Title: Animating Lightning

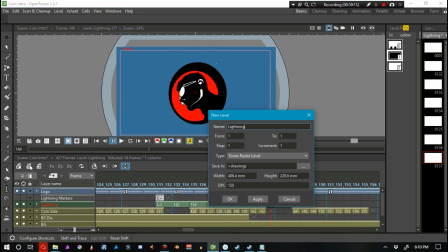496s
I started making these strings with semi-thick brushes at the start of the lightning strike,
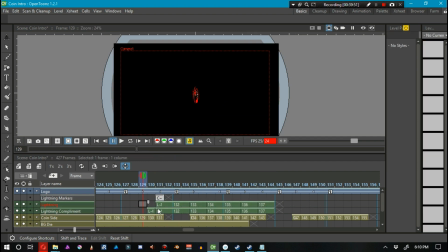501s
and I wasn't thinking of making them wind, twist, or wave or anything like that.
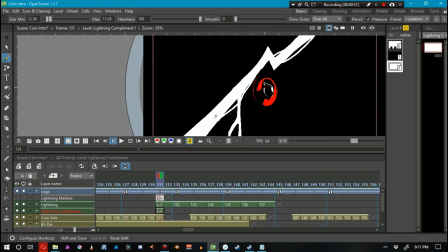507s
This is electricity. Its behavior is volatile and unpredictable. As I went through frame by frame, I gradually made the brush for these strings thinner and thinner,
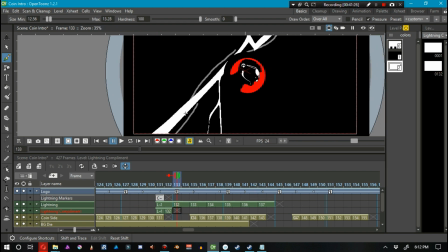516s
and eventually they became so thin that the actual bolt of lightning was pretty dang thin.
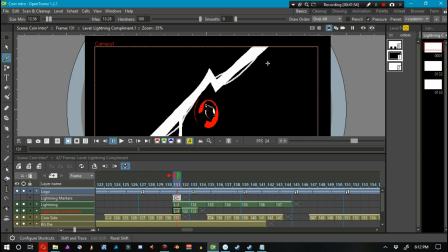521s
And so I started to draw these strings out as little electrical currents,
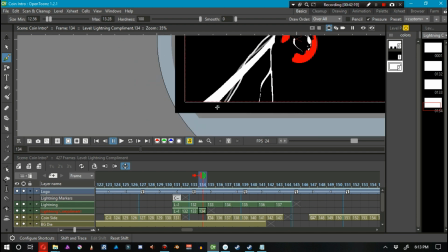527s
and as the lightning bolt fades away and breaks apart more and more,
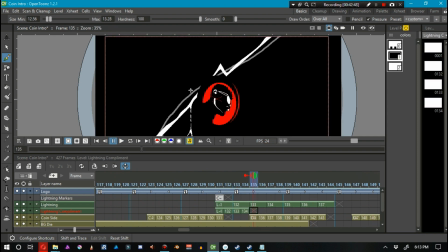531s
these little electrical currents would connect to other parts of the breaking lightning bolt less and less.
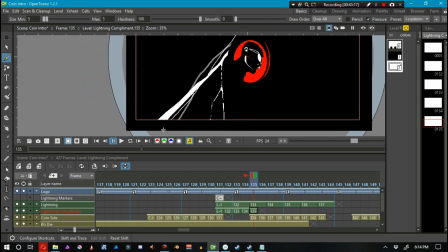538s
Again, I wasn't worried about making waves or weird corkscrew effects or
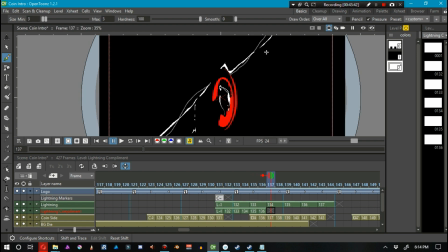543s
anything with these strings or little electrical currents or anything like that.
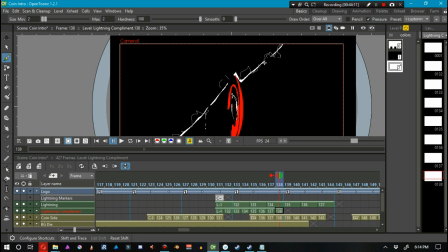548s
I kind of felt like a little kid with a crayon. No real thought from the shape of one frame to the other.
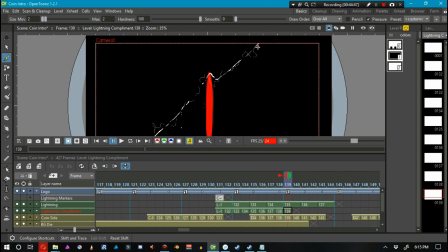555s
I did, however, turn on the onion skin to the previous frame so that it distinctly looked different from the other frame,
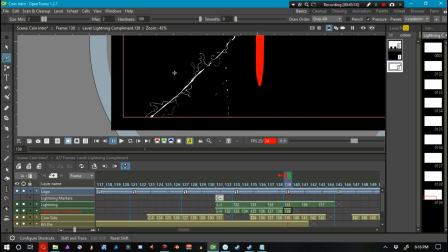562s
but not so different that it might look wrong.
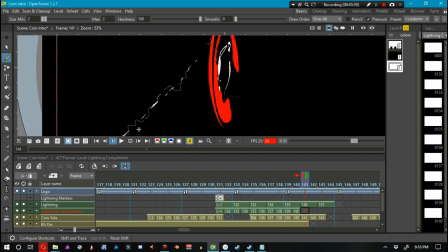566s
When it's all said and done, I realized that the original lightning level was animated on 1s,
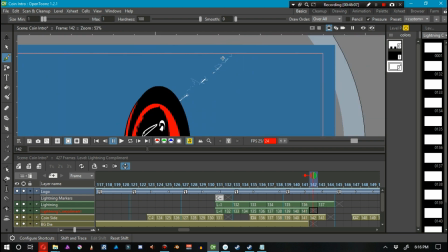572s
and the second level with these strings and little sparks of electricity were animated on 1s.
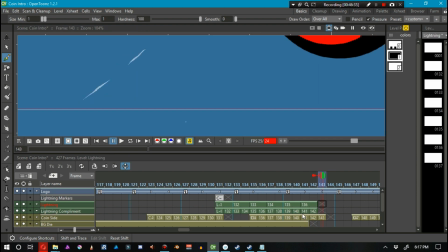577s
I think this works for the better. It was an accident, but it wound up working out just fine.
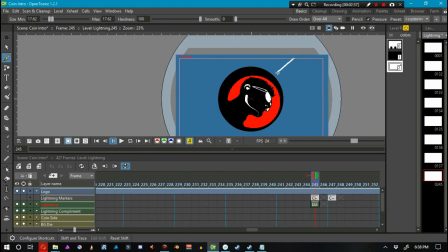583s
For the second bolt of lightning, I did the same sort of workflow,
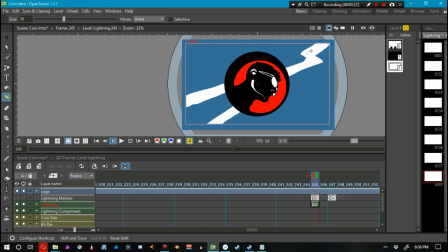587s
but more stylized, and all on 1s for the actual bolt of lightning. The sound for the lightning sounds like 2 strikes. Here, let me show you.
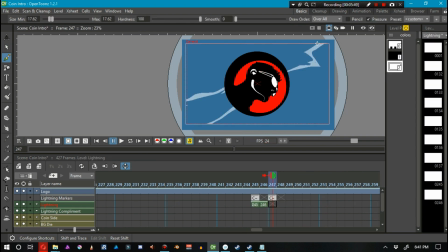600s
So I made sure that I had one strike and then a second strike emanating from the same source in the sky.
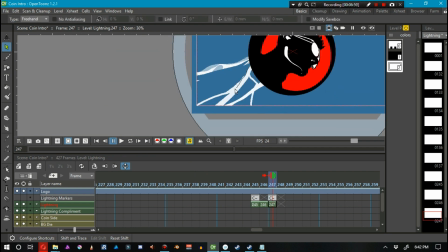608s
And although I was really happy with the look I got here, I actually lost all of my work for the second strike of lightning.
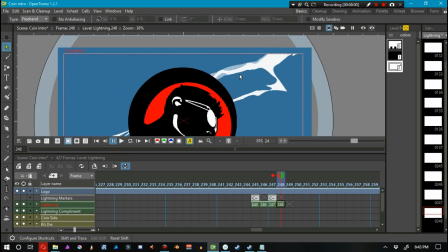614s
You'll see me animate it a second time. For the life in me, I don't understand why I lost this second bolt of lightning.
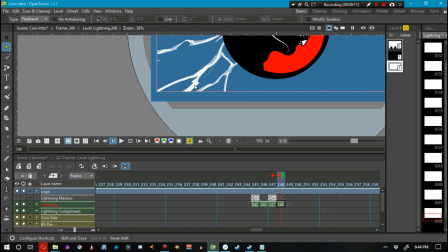620s
And although this aggravates me, and it still kind of does, I don't know if I am the one to be blamed or if it's OpenToonz, to be honest.
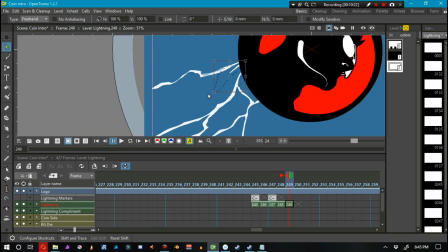629s
My second take on the second bolt of lightning wound up being better than my first take on the second bolt of lightning.
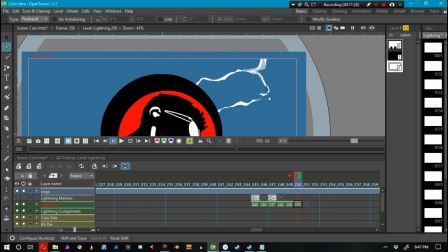634s
Practice makes perfect. The thing is, if I were to blame OpenToonz for the lost work, I don't even know how to describe what happened,
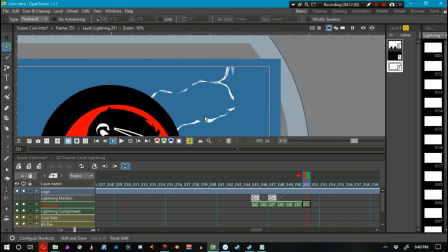642s
so I don't even know how to even describe the bug, or if it is a bug, to the developers.
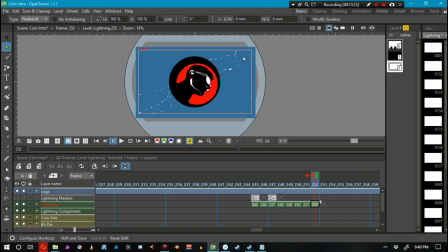647s
I mean, I did have autosave turned off, but I distinctly remember saving my progress,
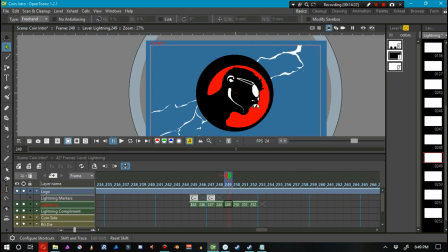652s
but I guess somewhere in the footage it might show that I didn't save, but then again I sometimes press Ctrl S to save all.
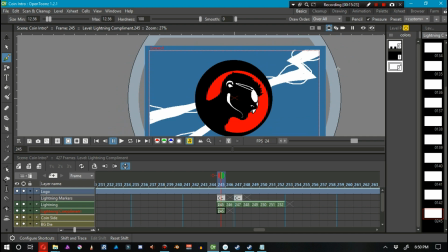659s
I guess I turned it off because the previous animation I was working on dealt with the effects schematic,
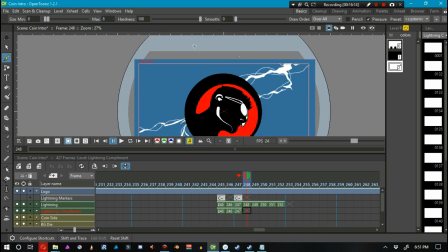664s
and I knew that I'd eventually have to work with the effects schematic for this animation,
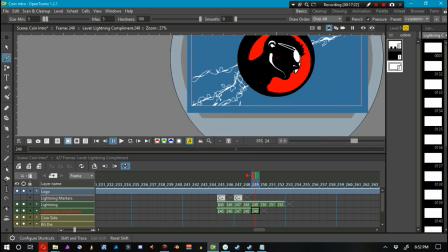669s
so I never really turned it back on. So in the end, it could have been my fault. So eventually, pretty soon here, you're going to see me kind of playing around with the effects schematic. There's a lot of things that I toyed with that didn't really work very well for the specific effects that I wanted.
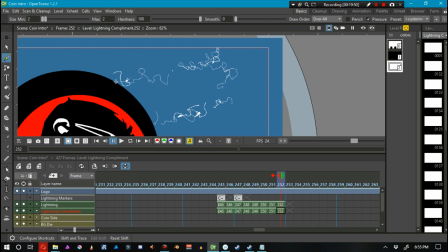685s
I just wanted a glow effect. But in the end, I wound up duplicating my 2 lightning levels.
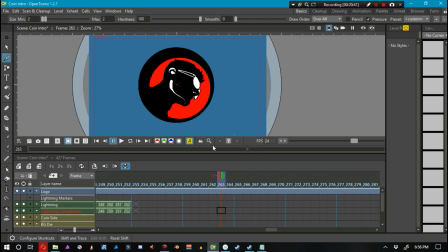691s
And the 2 lightning levels that were lower on the stacking order, I decided to go add effects, light, glow.
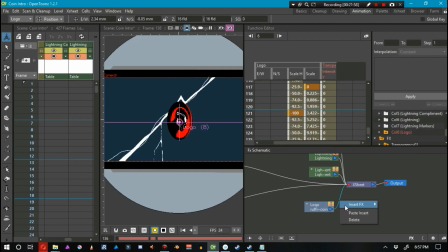699s
Maybe there's a more effective way of doing this that doesn't require duplicating levels, but this did work.
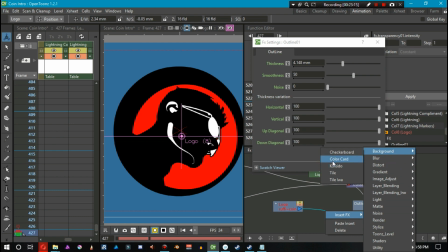707s
I just couldn't find the combination of effects that would just make a glowing effect on the entire exterior of the object.
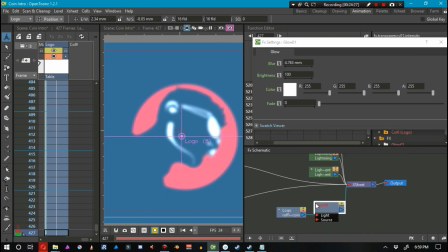714s
The glow effects literally makes an object look like it's a lampshade with a bright light in it.
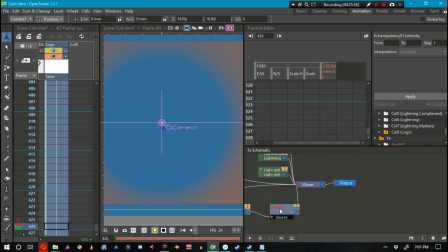721s
So my experimentation led me to this direction. I never said I was a professional at the effects schematic.
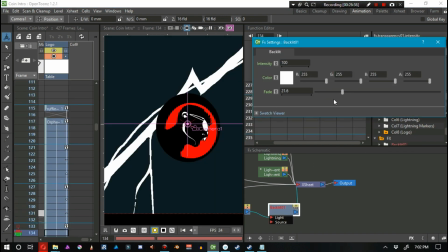728s
It's when I decided to render that I started to have some problems.